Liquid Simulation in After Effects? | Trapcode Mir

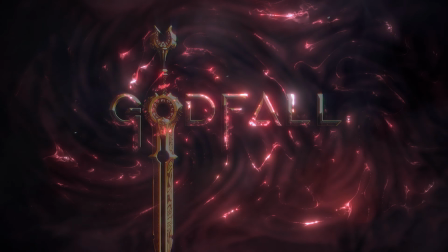245s
But because it was a non-destructive pipeline, we simply swapped out the old logo for the new logo, and everything updated automatically. This allowed us to iterate very quickly, and as many times as we wanted. If the client called and said, hey, can we just tweak this a little bit? It wasn't, oh my gosh, that's going to be 2 whole days of rendering. Instead, it was, sure, we'll tweak the parameters and get you a render this afternoon. Having that sort of flexibility was incredibly powerful. Let's dive into how we actually set this all up in Mirror and what it really looks like.
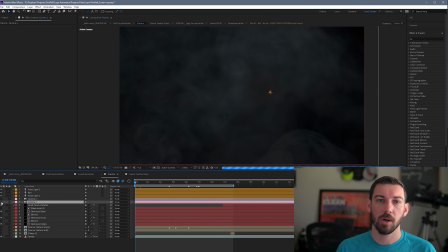274s
So here's how we made the entire effect. Now, this isn't going to be a tutorial. I'm not going to walk you step by step through every setting and little tweak that we made.
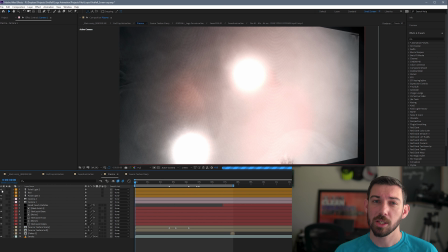282s
Instead, I want to give you the tools to do this yourself and experiment and really play around, because that's a lesson that I want everyone to take away from this.
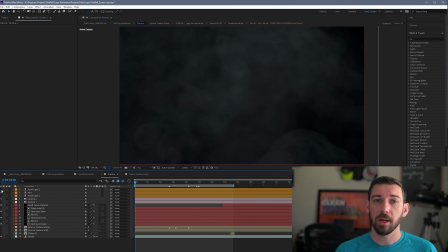290s
Isn't how to create this exact look, but how to create any number of looks yourself.
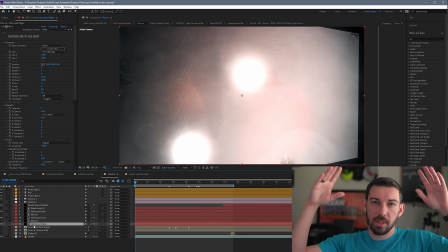294s
So it's going to be a little you know, they're not going to be 10,000 feet view, but we're going to be a little bit less detailed than a tutorial would be.
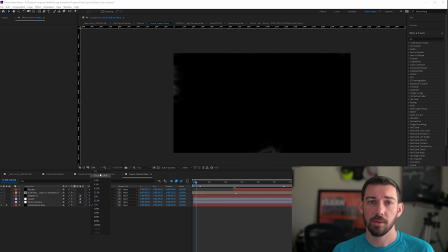302s
But let's break this down. So at its heart, this entire thing is being ran by a couple of noise layers.
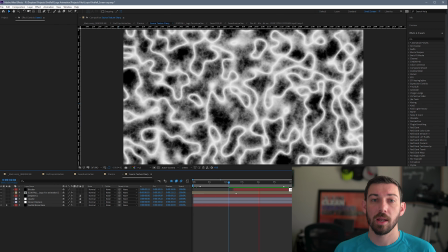308s
That's it, just a couple of noise layers and you're ready to go. And those noise layers drive the displacement of the polygons in Mirror.
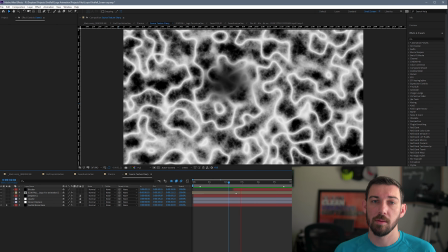316s
The number of points we're using in the X and Y axis in Mirror are going to be the same as our canvas size.
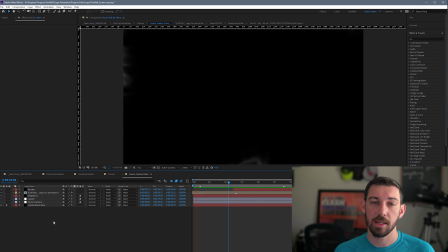322s
So if your frame or your canvas size is 1920 by 1080, then you're going to use that same number of points. We then drive all the displacement within Mirror from a pre-comp, and that pre-comp is where all the magic happens. So within this pre-comp is simply our logo, and you can use the depth pass or an ambient occlusion pass to get that correct black and white look,
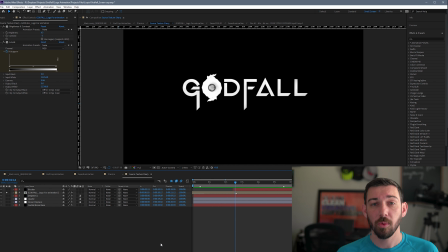341s
as well as a couple of noise layers and then some adjustments on there.
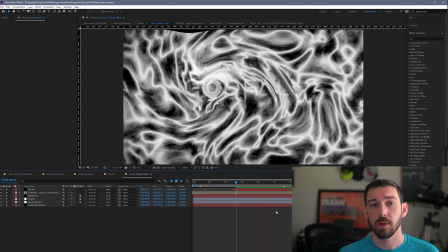345s
And that's pretty much it. That runs this entire look. So the fractal noise layers are pretty extreme as far as the contrast goes.
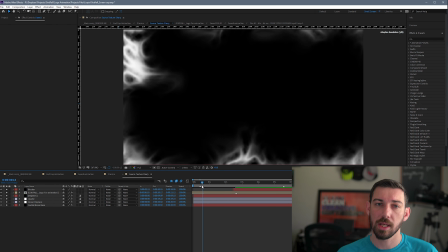352s
And then we simply have a liquefy effect warping it all into the center, making it all twist and kind of have that cool vortex.
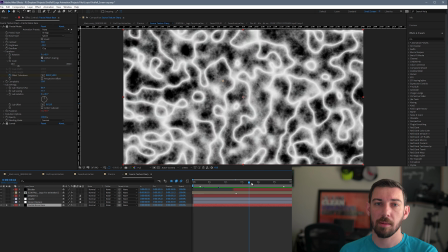360s
And then we have a levels adjustment as well as some black mats that really animate things on and off.
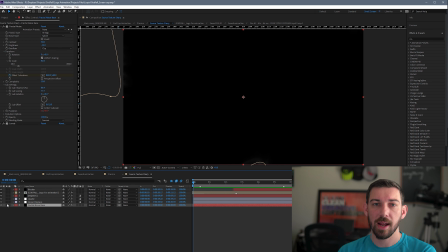365s
What's cool about being able to adjust all the brightness levels is it gives us very fine control over how much or how little displacement is happening.
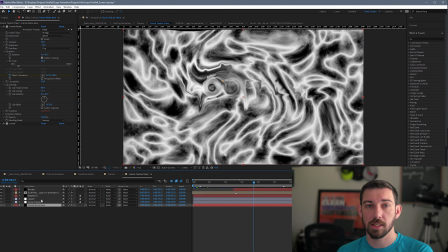374s
So the darker it is, the less displaced it is, and the brighter it is, the more displaced it is. Pure white being fully displaced and pure black being not displaced at all.
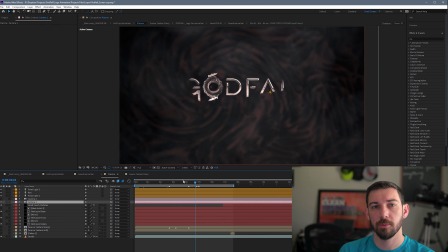383s
So you go back to Mirror, we can see how this all plays out. As the logo animates on from black to white, you can see it coming towards the camera.
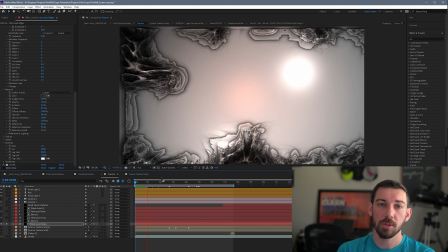390s
So then we also add in our various fractals, and you can see how those play out, motivating the amount of displacement.
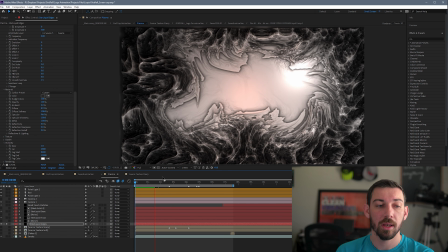397s
We actually had multiple versions of this mirror setup going, so that allowed us to get different depths.
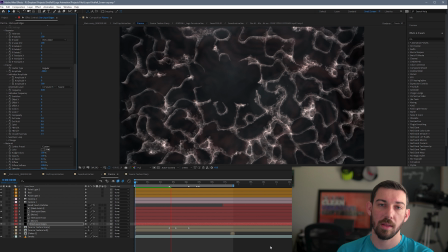402s
So one we could run at a very shallow level, have it be very blurred out, and the next we could have a lot higher peaks to get those sharp, bright looks.
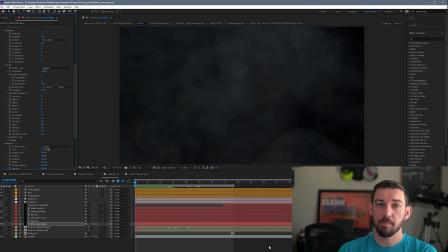410s
We had the camera render distance actually be pretty shallow, meaning that we didn't see the base plane that all these came from, just the very peaks of the displacement.
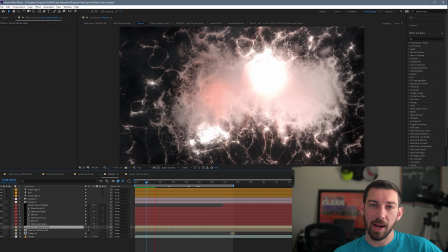418s
And we had very fine artistic control over which of those peaks were the brightest or the darkest, because we could light them with in-scene lights,
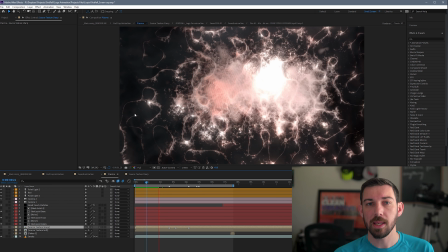426s
which means we could use the lights within After Effects to control the peaks and valleys and what was really shiny in the hot spots and what was going
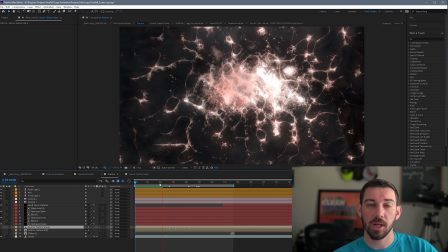434s
to be more muted and not as eye-catching, which means we could control the viewer's eyes completely the whole time they looked at this frame, which was really important.
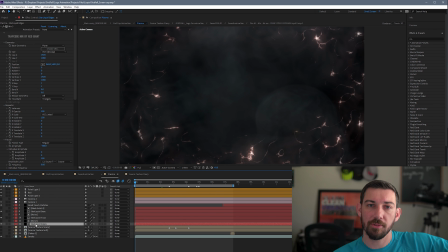443s
We wouldn't want viewers getting distracted by some bit of shiny material off in the corner and missing the heart of this whole render of where it happens.
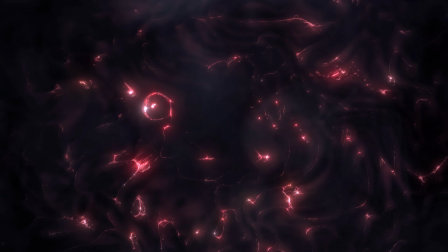451s
And in fact, if you notice, your eye kind of darts around a little bit, slowly falling into the center, just like the vortex itself. And then once the logo is revealed, you're looking right at the whole word, rather than being distracted by something on the side. After that, bring in some of the particles and other things. So more or less, the entire setup is pretty simple.
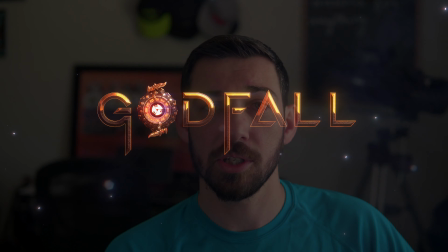469s
It's a couple of fractal noise layers that are driving Mirror's displacement, the displacement being cut off by the shallow camera view, and then the lights triggering the hot spots, which then are what the glow gets to pick up and really make shiny. From there, it's just finishing stuff.